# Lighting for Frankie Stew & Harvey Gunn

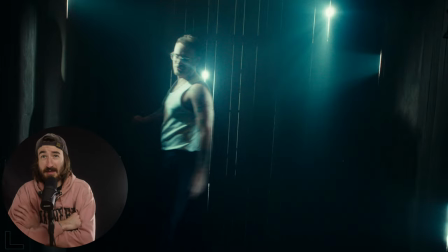[4:05]
So what we've got here is we've set the white balance so it's really warm for some shots.
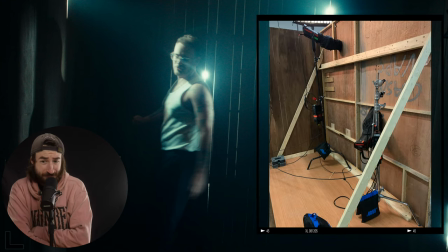[4:10]
So these are coming in and looking really cold. These almost look blue at points. and what we've got here is we've got what happened was i was using the sidus
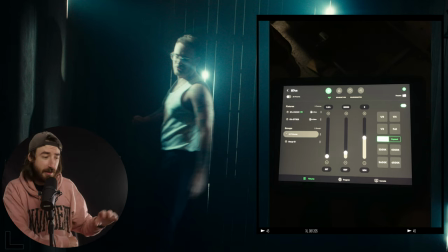[4:19]
link app and the ipad i was putting the the one by one in a rat in a bit more of a random order and then with the haze and this and the
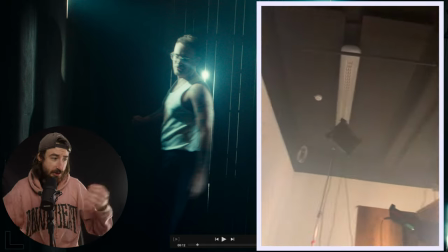[4:26]
splits as you can see here in the wood it's shining through and creating this really cool layered effect
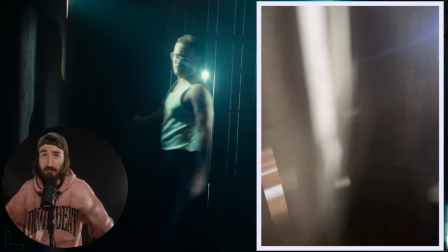[4:31]
with it we also had some uh some foil to help give the cone a bit of shape
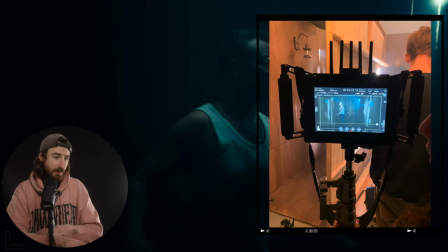[4:37]
and if we go to another shot you can see here it gives this really cool texture on him
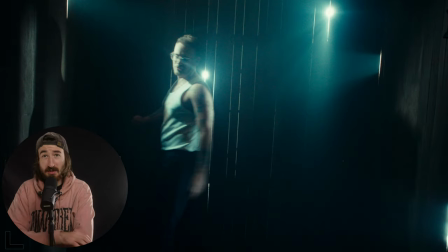[4:44]
um and then it ends with me just slowly fading them out one by one uh
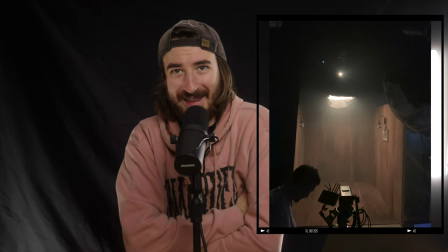[4:50]
so the bts on this is really the bigger the bigger part of this not so much me talking through
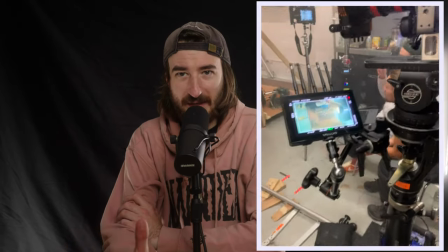[4:54]
it um as you can tell because it's a one shot it's a bit harder to go through lighting breakdowns because you i mean the lighting is a very important part of it but because it's so quick and so happening happening it's mostly lights turning on lights turning off uh Misha who was the gaffer for this did an incredible job uh I'll link him down below but yeah I hope you enjoyed this uh breakdown of uh Let The Light In by Frankie Stu and Harvey Gunn uh if you haven't already please check out the other breakdown I did uh please leave a comment saying if you like this or not like maybe or there's something I've missed uh I'm going to be doing this for my own music videos the ones I do so I help out on these productions as well I've got some other ones coming in but my own music videos i'm going to be doing a bit more in depth uh maybe some bts behind that you'd prefer that uh i hope you enjoyed this so yeah please like and subscribe and we'll keep it going thank you